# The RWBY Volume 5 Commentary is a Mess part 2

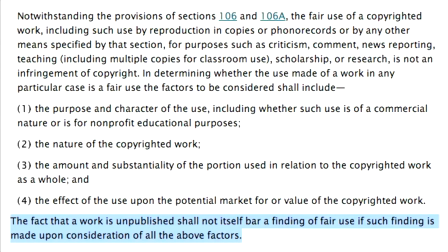(0:00)
All right, more of the commentary. I left off in the middle of episode 2. This is not the Volume 5 review. This will not contain any commentary that will be included in the Volume 5 review. And on top of that, the commentary gets a lot less dense with things to talk about.
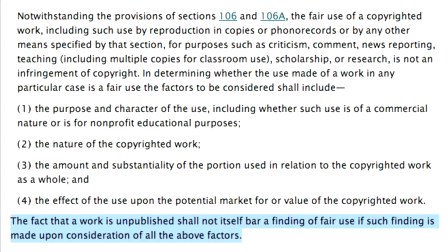(0:16)
So where an hour took me through like an episode and a half, an hour's probably going to get me like 4 or 5 episodes in this time.
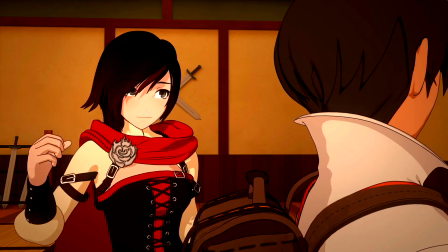(0:23) I think I forgot how to do commentaries. I was literally just thinking that. Yeah. This is turned into riff tracks.
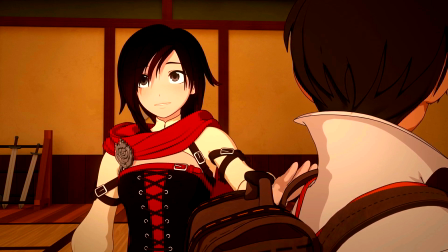(0:29)
Oh, God. Okay, yeah. You sure are. That's, I should really edit this part to the beginning of the video so people will know why I'm skipping around so much. They just sit around making jokes the whole time after Gray and Cohen leave.
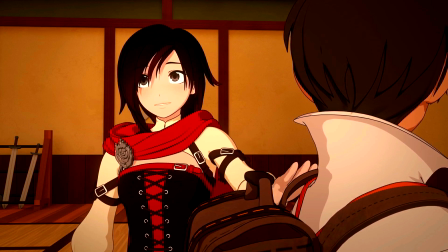(0:46)
I guess having their bosses in the room was keeping them focused. But there are some things I can still address, hence why I'm making the video.
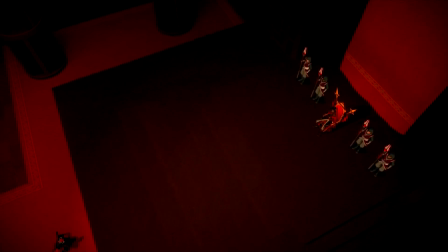(0:53) This is definitely one of my favorite scenes of this whole volume. Just the way the whole thing turned out. I can definitely see that.
Comparatively, this scene is a lot more functional than other scenes. It's not that great, but we do have a clash of characters that ends in a promise of something moving forward.
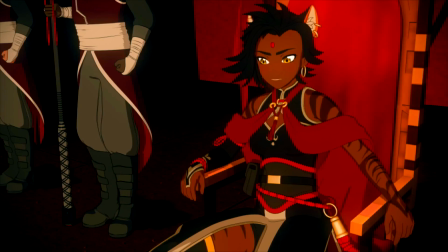(1:06)
The environment's a great juxtaposition to that really open sky and blue, and then immediately we're in this dark red, heavy place. The thing about this juxtaposition, it's only a cosmetic juxtaposition. Like, we're going from a threat to another threat.
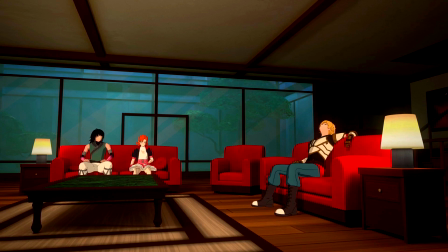(1:20)
And the rest of the volume takes place essentially in a room with bright blue walls and a dark red couch.
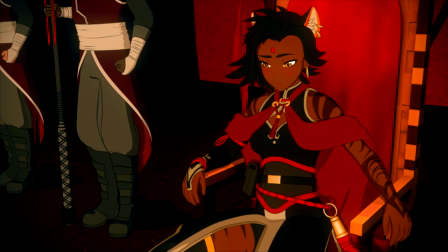(1:28)
And that doesn't have any significance to the feelings being brought up here, because there's really like no threat in that room. It also appears before this scene, like it appeared at the end of the last episode.
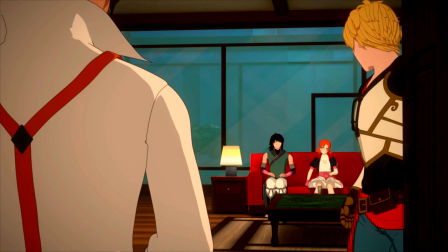(1:43)
So I'm not like completely sure what it is they're trying to accomplish by pointing.
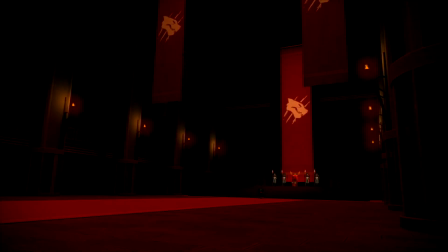(1:50)
Maybe they're just mentioning it for like no real reason.
This was originally the first scene of the whole volume. I feel like I should have more to say about this.
The actual structure of Volume 5 was a huge problem, but that's really because all of the scenes in it, like, shouldn't have existed, and not necessarily that they were in the wrong order.
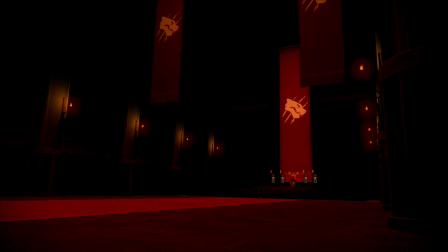(2:09)
Putting this scene first would have given us more of a feeling that it was an inciting incident, even though it happened somewhere in the middle of all these events. We're not 100% sure when Adam actually took Sienna's throne. We're pretty sure it happened sometime in between, Gira's speech in episode 3, in between that and their scene in episode 5.
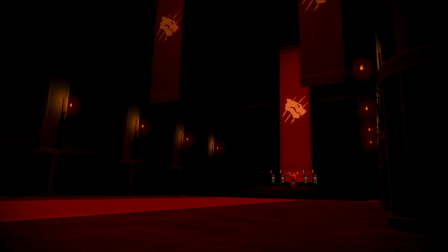(2:29)
Also, the very first line in the volume wouldn't have been a massive continuity error.
The city of Mistral.
So, I guess their better judgment failed them again.
Volume 4, there's a lot of reflection.
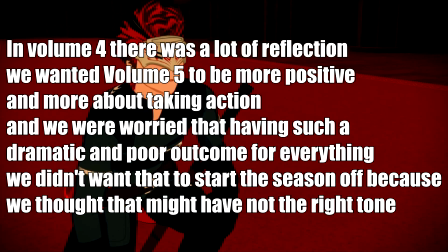(2:40) We wanted Volume 5 to be more positive and more about taking action.
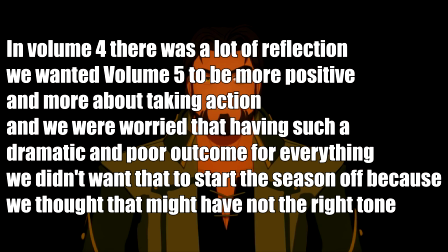(2:45) And we were worried that having such a dramatic and poor outcome for everything, didn't want that to start the season off, because we thought that might have not the right tone that we wanted to set for the season.
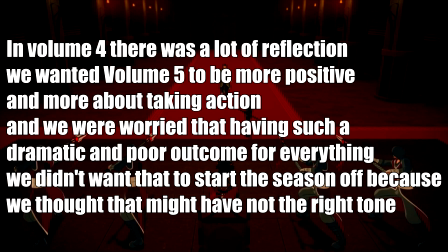(2:53)
Okay, so I have a massive problem with this. With this whole, like, the tone that they did start the season off of, in episode 1, was like, now you guys gotta sit and wait for unrelated parties to advance the plot for you.
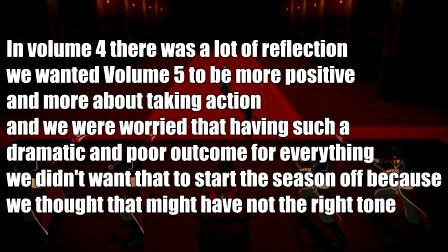(3:10)
That's the opposite of taking action. In this scene, Adam is going out of his way to go kill Sienna and take her throne. Like, that is taking action. So, I don't know what they were thinking.
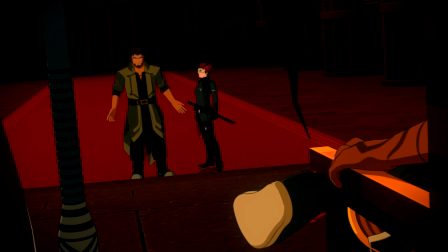(3:23) You can see he has scars hidden underneath his jacket. We actually added those at the very last second in Volume 4.
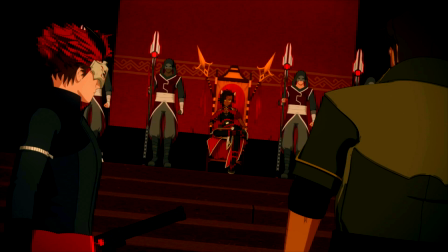(3:28)
Why wouldn't they be on the character model, like, from the conception phase? That doesn't make sense to me. I'm not sure, like, how their pipeline works. Not sure how their production schedule handles all this kind of stuff. But if it's part of his character physically, I mean...
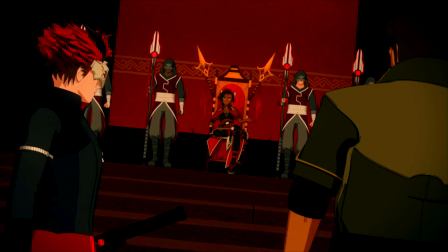(3:46) We knew that's what he was going to do and how he was going to use dust. But we wanted to make sure that got in.
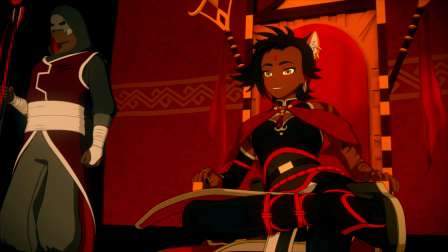(3:51)
Why'd they have to, like, add it later if they always knew what he was going to look like?
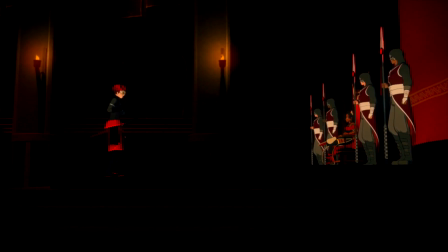(3:54) I think the height and placement of these stairs was one of the most discussed assets of the whole volume.
Okay, so... these stairs, they do in fact change. In the beginning, they're like really wide steps that Adam like walks up menacingly.